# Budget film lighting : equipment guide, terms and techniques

Gambit Media. This video looks at the basics of lighting with a few key terms and some cheap equipment tips. There are 4 essential points to consider when lighting a scene: intensity or power, the type, hard or soft light, position and location, and colour or temperature of light. We're not going to look at colour today, but we might look at that in another series. So let's get started and look at power or intensity. A lot of lights have a wattage, and usually the higher the watts, the more powerful the light. However, now we've got energy saving bulbs which are low wattage, it's more difficult to assess the power of the light in terms of watts. A much better measure would be lumens, and the higher the lumens, the more powerful the light. Now let's look at hard and soft light. Soft light uses a diffuser which breaks up the shadows, and hard light has no diffuser, so the shadows are quite crisp. So let's look at the 2 most common lighting styles, high key and low key.
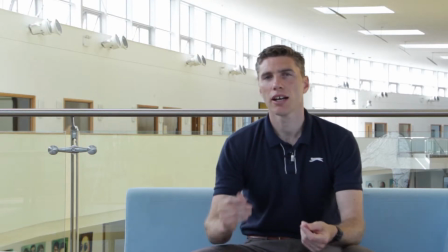So I'm filming here to try and achieve high key lighting. Now high key lighting is where you use a lot of light and you take away shadows.
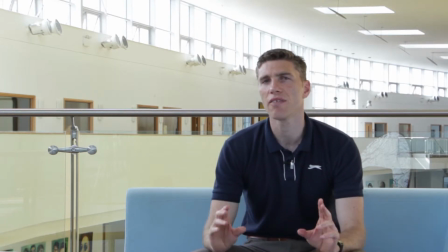It's supposed to give a very natural feel.
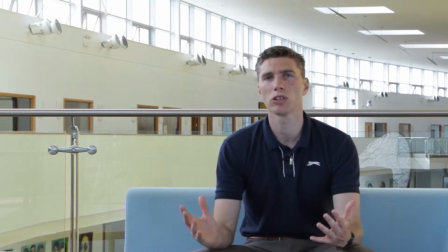In this spot we've got a lot of available light, and I'm not using any portable lights, but the light is bouncing off all the walls and the shiny floor,
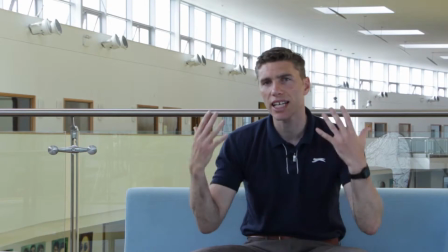and it should give a nice even spread of light and an even distribution of light across my face.
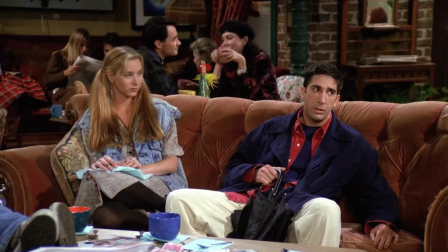Here's a good example of high key lighting which is often used in sitcoms. The shadows are less obvious and it looks nice, clear and natural. The lighting offers a bright, light and happy mood.
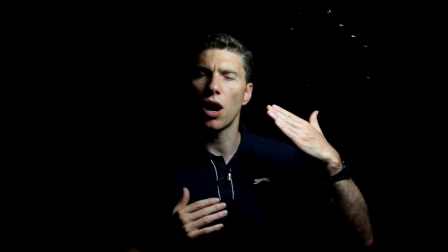And this is low key lighting. We've got a lot of shadows and a few highlights, and it usually adds tension or drama to a shot. Another term you might come across is chiaroscuro, and that means the artistic use of low key lighting, and it's the treatment of light and shade. The intensity and power of the light is very important when it comes to low key lighting, because it's the difference between your highlights and your shadows. Therefore you need a powerful light to achieve this. And to make your light more powerful, you can just move it closer. Then there's the difference between hard and soft light.
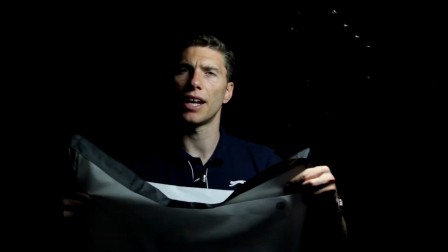Now soft light uses a diffuser like this, and it's a piece of material that light can pass through, but it breaks up the light.
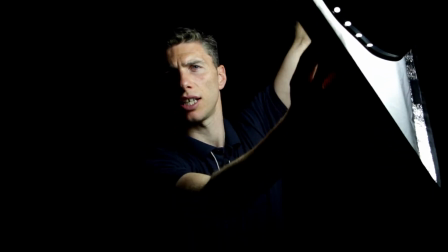So if I put this over the light now, you should see that the shadows in front of my face,
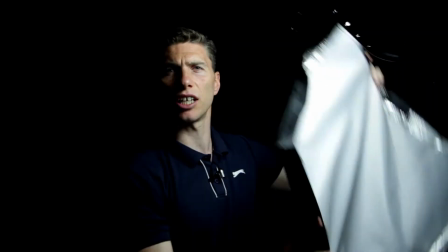or the other side of my face, are slightly broken up. And when I take it away, we get hard light, and the shadows should be more clear now. For low-key lighting, you generally want a hard light to give those intense shadows. And for high-key lighting, you want nice, soft, diffuse light. Here's a good example of low-key lighting from the thriller film Seven.
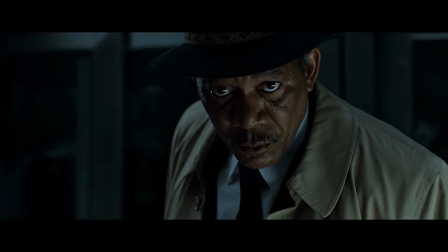You can really see a big contrast in mood, as the lighting throughout the film gives a feeling of foreboding tension. And now we're going to look at the positioning of lights, and we're going to look at 3-point lighting.
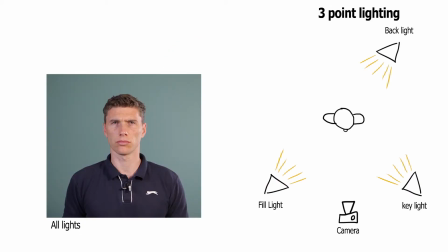So firstly, here's a shot with all the lights on. 3-point lighting gives a good even distribution of light, and it's the go-to lighting technique. The basic idea is to use 3 lights.
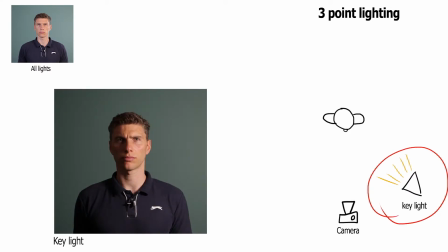First there's the key light, which is the most powerful, often uses hard light, and is the main light in the scene.
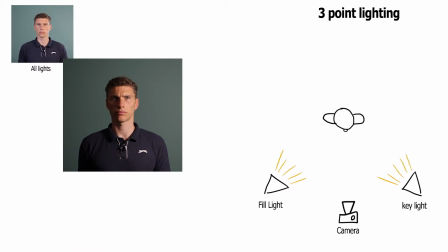Here's a shot just using the key light. Secondly, the fill light, which is the next most powerful.
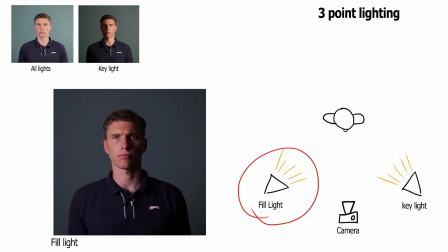This is often a soft light, so in this case we used a diffuser, and it's used to take out the harsh shadows. Here's a shot just using the fill light. The shadows are slightly less crisp.
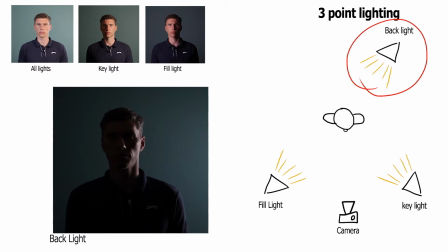Lastly, there's the backlight. This is the least powerful and is used to separate the subject from the background and give them more depth. And here's a shot just using the backlight.